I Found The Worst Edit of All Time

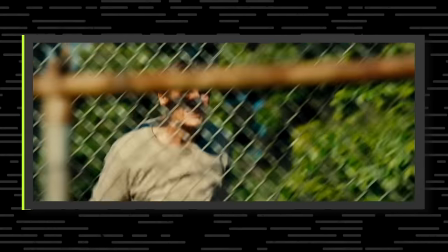We're both professional editors, and we're going to show you some of the worst edits that we've seen in our entire careers.
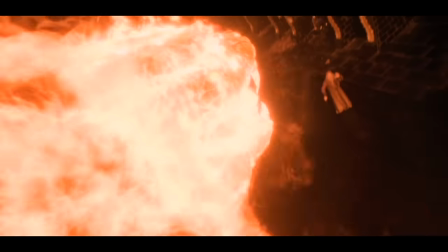It looks like an 80s backdrop. They spent all of the movie's VFX budget, and then when it came to this, they had no more money yet. We're not that terrible people. We're also going to show the worst edits that we've ever done as well. That's so bad, bro. I failed to quality control on a Mr. Beast video.
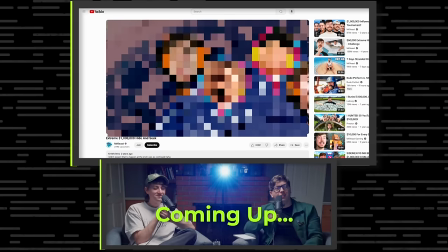It's only going to have like a few hundred million views or whatever. We're sorry, Jimmy. This video was optimized for the algorithm, whereas the full version is just under an hour.
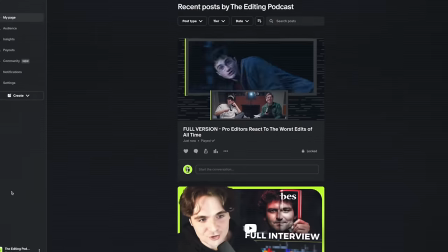You can exclusively get the full version on our Patreon or YouTube membership.
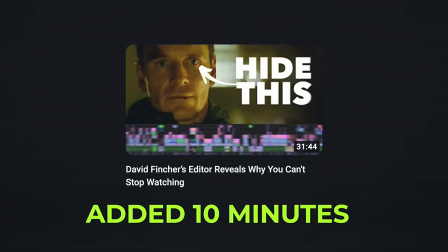Click below to get access and to our other longer and deeper versions of our content. I'm going to take you back to 2014, and this is when action movies had one of the worst trends known to man, shaky cam. No. No. It was done well by one franchise, the Bourne franchise, and then everyone else tried to emulate it. One moment, which I think, honestly, I think ended Shaky Cam entirely.
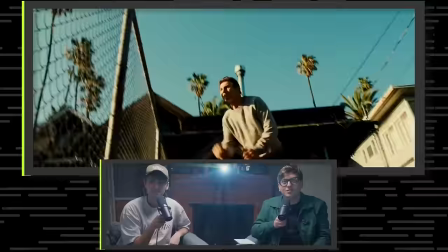You gotta count these shots.
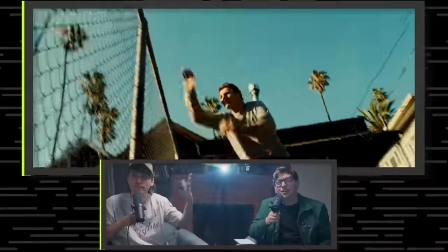There's like 12 shots. That's so many. I've counted before. It's 17 cuts.
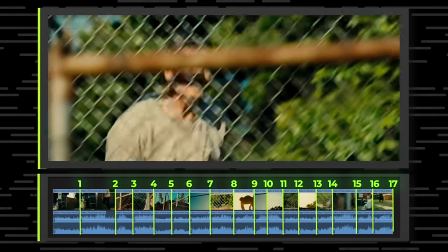17 cuts of Liam Neeson jumping over a fence. but i understand this was at the height of shaky cam i think they were absolutely going for it probably rushed making this movie what if the director spent let's just say a hundred grand getting that sequence shot oh yeah and he got all of those camera angles let's just say they spent two days making this and so maybe the director came in and he's like you have to use every shot
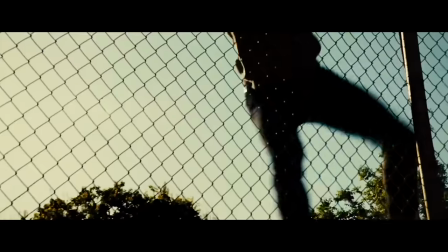that is exactly what we're looking for that creates the energy that's exactly what i envisioned on set leave it it's perfect and the editors were like oh no oh no if you had this footage what would you do i would cut out like three quarters of the shots you have him run grabbing the fence and then you have like
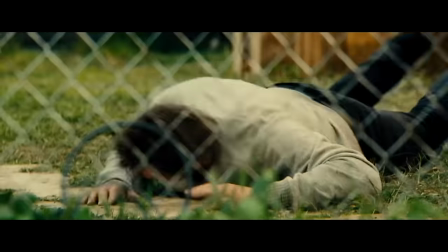a silhouette shot and then he hits the ground that's it 12 cuts less and then it's great i think you're right half the shots definitely just to make that work i think i'm kind of with you but i'm gonna go the extra mile okay i think this whole sequence should have just been cut from the movie entirely
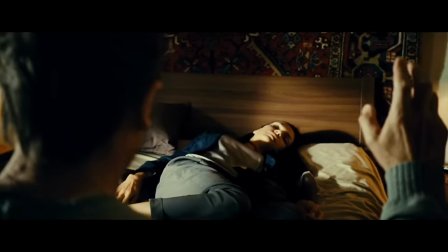so in the story he just got framed for murder and so he's running away from the police in los angeles he turns down
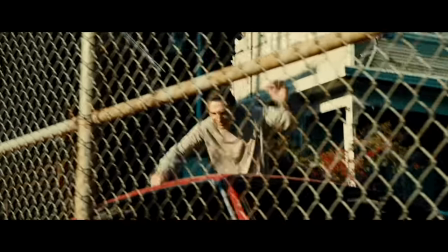an alleyway and then he encounters this fence narratively this doesn't make that much sense because now do you know he's being chased by police what's missing in this the police
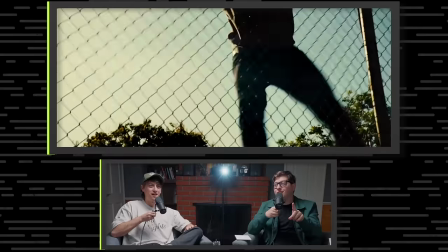they're sirens though so we're good yeah this is now justified because they're sirens so the sound designer he figured out what was missing in this and so he had to put the sirens underneath to imply the incoming threat. But there's no bad guys closing in.
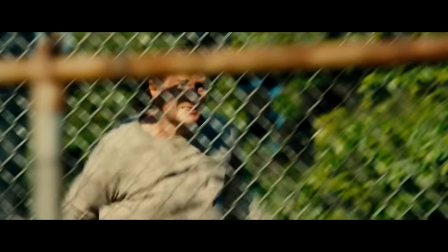So what they really needed is actually maybe just a policeman very close behind him.
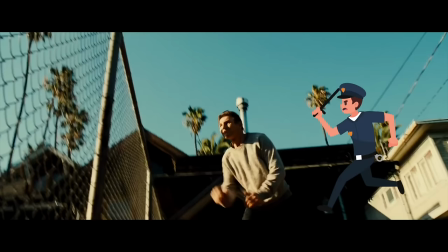And now this fence is an obstacle that he has to get over. That now justifies the faster pace. Because of the lack of incoming direct threat that is very close to him, this just feels so pointless. This should have just been cut entirely.
Hi babe.
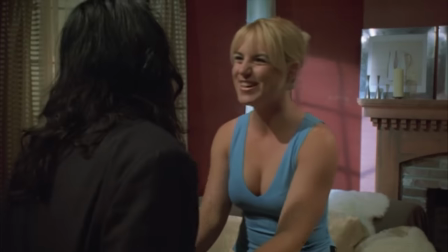I have something for you.
I was honestly struggling trying to find an edit that is horrible, but in movies, you know, there's none other than probably the worst, you know, widely known, the worst movie of all time is The Room.
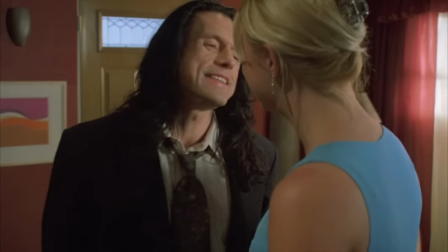What is it? Just a little something.
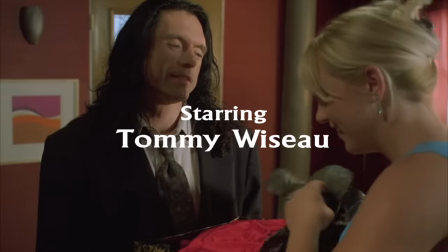So The Room is a film by Tommy Wiseau, and I think he fronted the budget himself, wrote it all himself. He's an auteur, and it is just notoriously the worst film of all time.
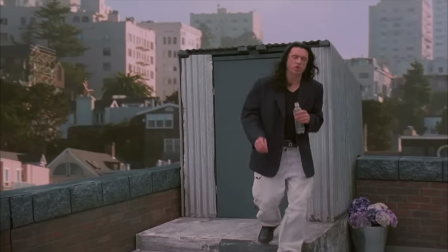I did not hit her. It's not true. It's bullshit. I did not hit her. I did not. Oh, hi, Mark.
Honestly, things that are done, that are said in the movie just don't make sense.
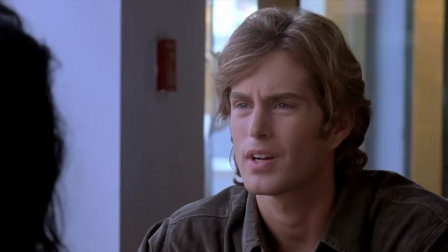What client?